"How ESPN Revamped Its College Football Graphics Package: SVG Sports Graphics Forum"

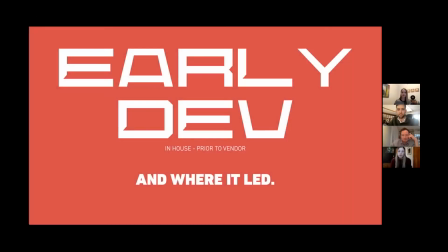131s
First step was early development. We had about a month where I worked with a couple concept designers before we went to an agency and just threw a bunch of stuff at the wall.
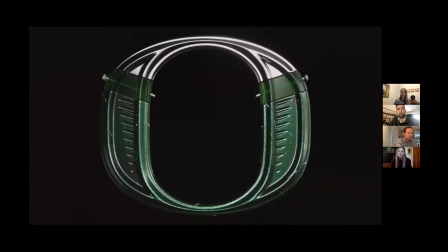142s
And this is some of the stuff that stuck. We came up with a logo system to show team logos. And this is like one of the hardest things to do because everything seemingly has been done before, but we came up with this machine forged aged metal look where we're using multiple materials like this
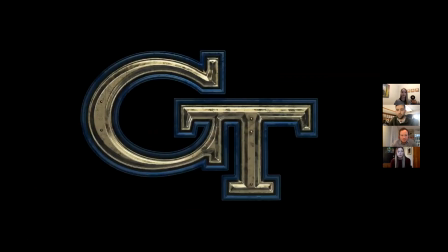163s
transparency next to aged metal, and it became super unique. And we tried to put as much detail and personality into each one of these logos.
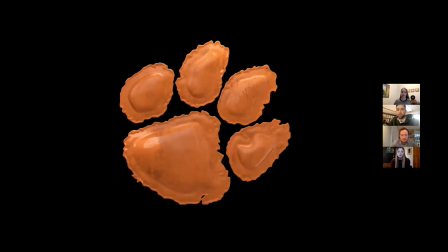171s
We rendered them out of Octane at 4K as stills, and then we sort of use so that we can sort of punch into them and get all the detail.
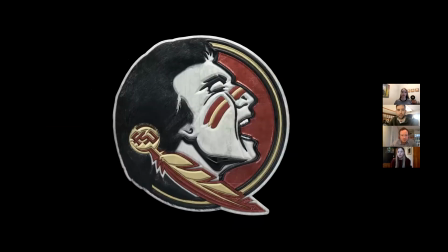180s
For the FSU logo, we actually added human hair for the first time.
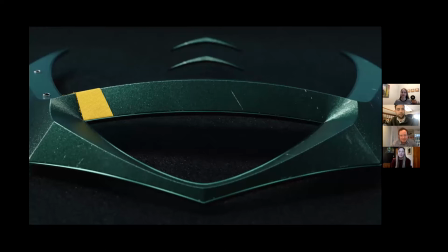187s
Another thing that we sort of came up with in early development was these fabric wrap accents. They're team colored fabric with frayed edges, and we thought these would be nice juxtaposition next to the polished metal, and they became also big players in the insert language.
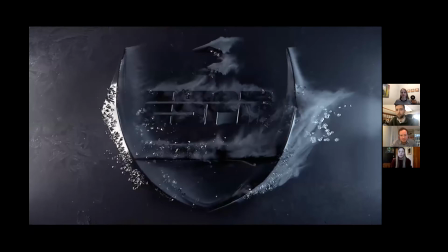205s
And I put together some frames sort of showing our hero mark being cold, heat,
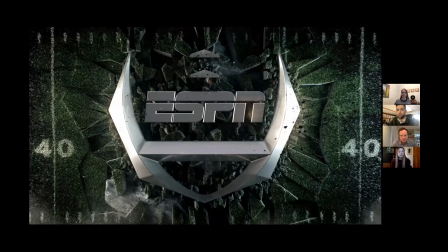212s
and earth, and that obviously will play a huge role into where the final animation package went with our agency.
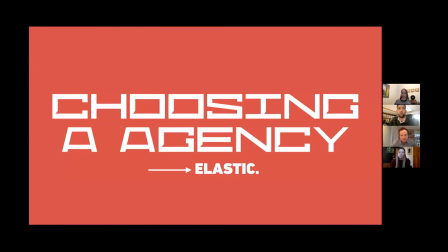219s
Next step was to choose an agency. We went with Elastic. I've been wanting to work with Elastic forever. They've done things like the Game of Thrones intro, Westworld intro, and seemingly every great title sequence that you see on TV nowadays.
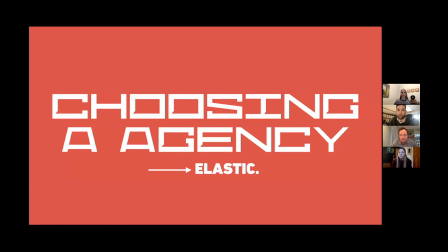234s
The problem is they work very differently than us. We work in 2 to 3 second animations and they work in minute 30.
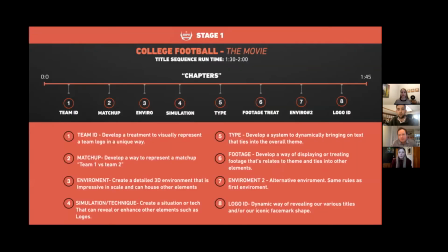242s
So we came up with this approach where they would essentially create a title sequence for us as the only thing that they deliver to us, a title sequence that runs a minute 30 for College Football, the movie.
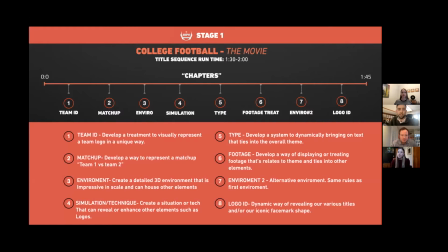254s
And then we created some parameters for them to make sure that we got what we needed in terms of like teams IDs and matchups and typography. And then the hope would be that we would take this title sequence and sort of segment it out and it would feed all of our deliverables.
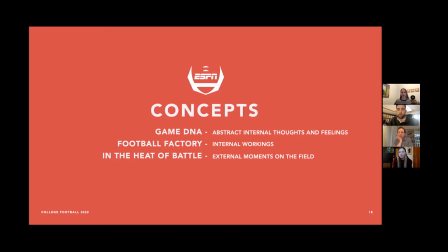273s
The concept that we came up with was essentially threefold. Game DNA, which would be abstract moments of football. It would be really short moments that were great for transitions. The core of it would be the football factory, which would be a test facility where we would test football equipment,
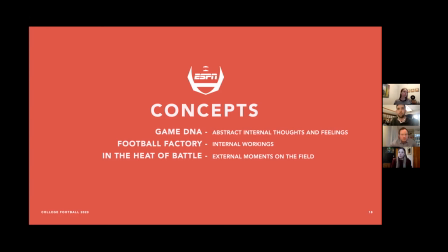292s
helmets and pads, and put them through their paces and through the elements of wind, heat, cold, and sound. And then we also had the field where everything was sort of taken to the field, but then you realize that the football facility is actually underneath the football field.
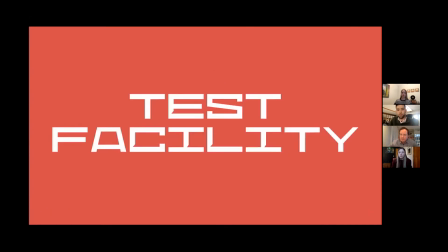309s
And these are some of the rooms that we started to come up for the test facility.
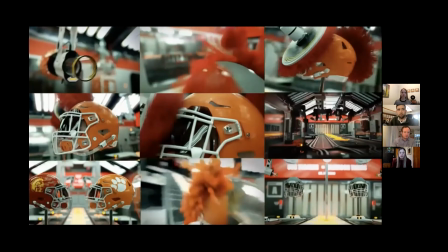314s
There are a series of photorealistic rooms created in Cinema and Octane. This is the paint room where a matte helmet comes in,
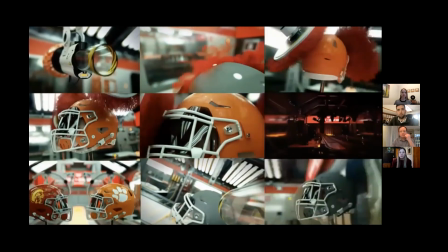323s
gets painted by a gun, the helmet gets buffed, and the logos sort of get etched on.
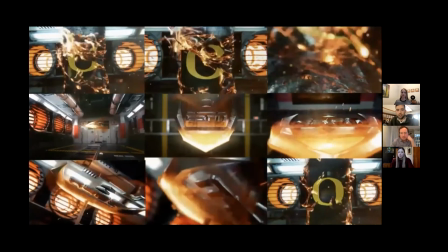328s
Heat room, our hero mark is heat tested and paint peels away to reveal team branding.
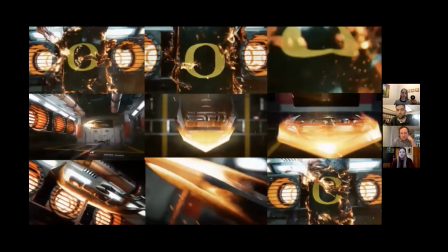336s
Cold room, essentially cold testing a helmet.
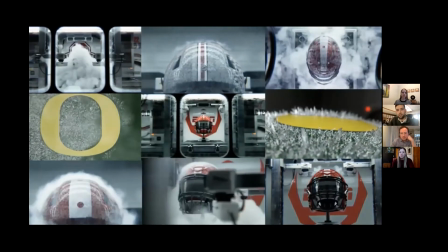339s
But what we started to realize when creating these is that by putting so much detail into each one of these rooms,
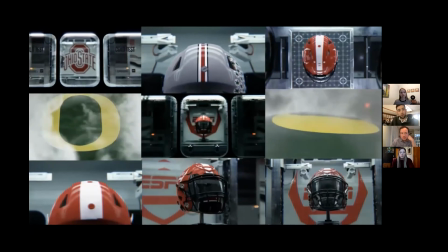345s
you can sort of move it around, move the camera around, get multiple angles of footage,
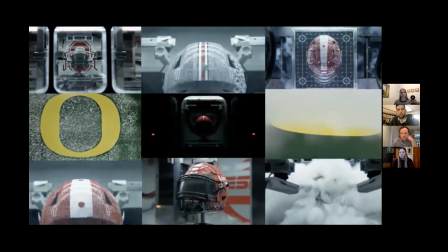350s
and it becomes almost like a photo shoot. You're able to get multiple shots very quickly. Pad room, impact testing shoulder pads.
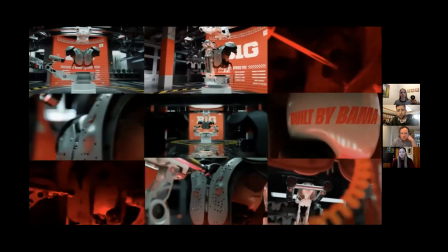359s
Eventually, we put logos on the shoulder pads and sort of colorize the room.
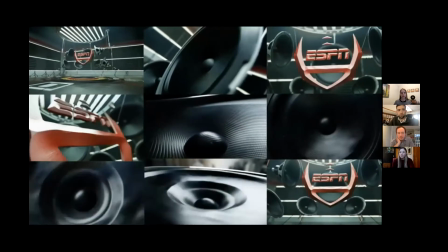364s
Sound room, how does fan noise affect the hero mark?
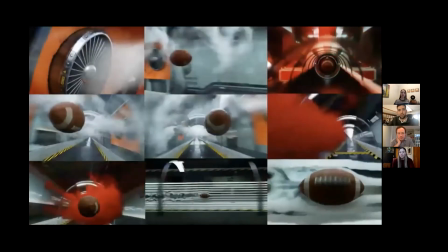370s
Wind room, football sort of gets shot out of a cannon and gets impact tested by these smoke explosions.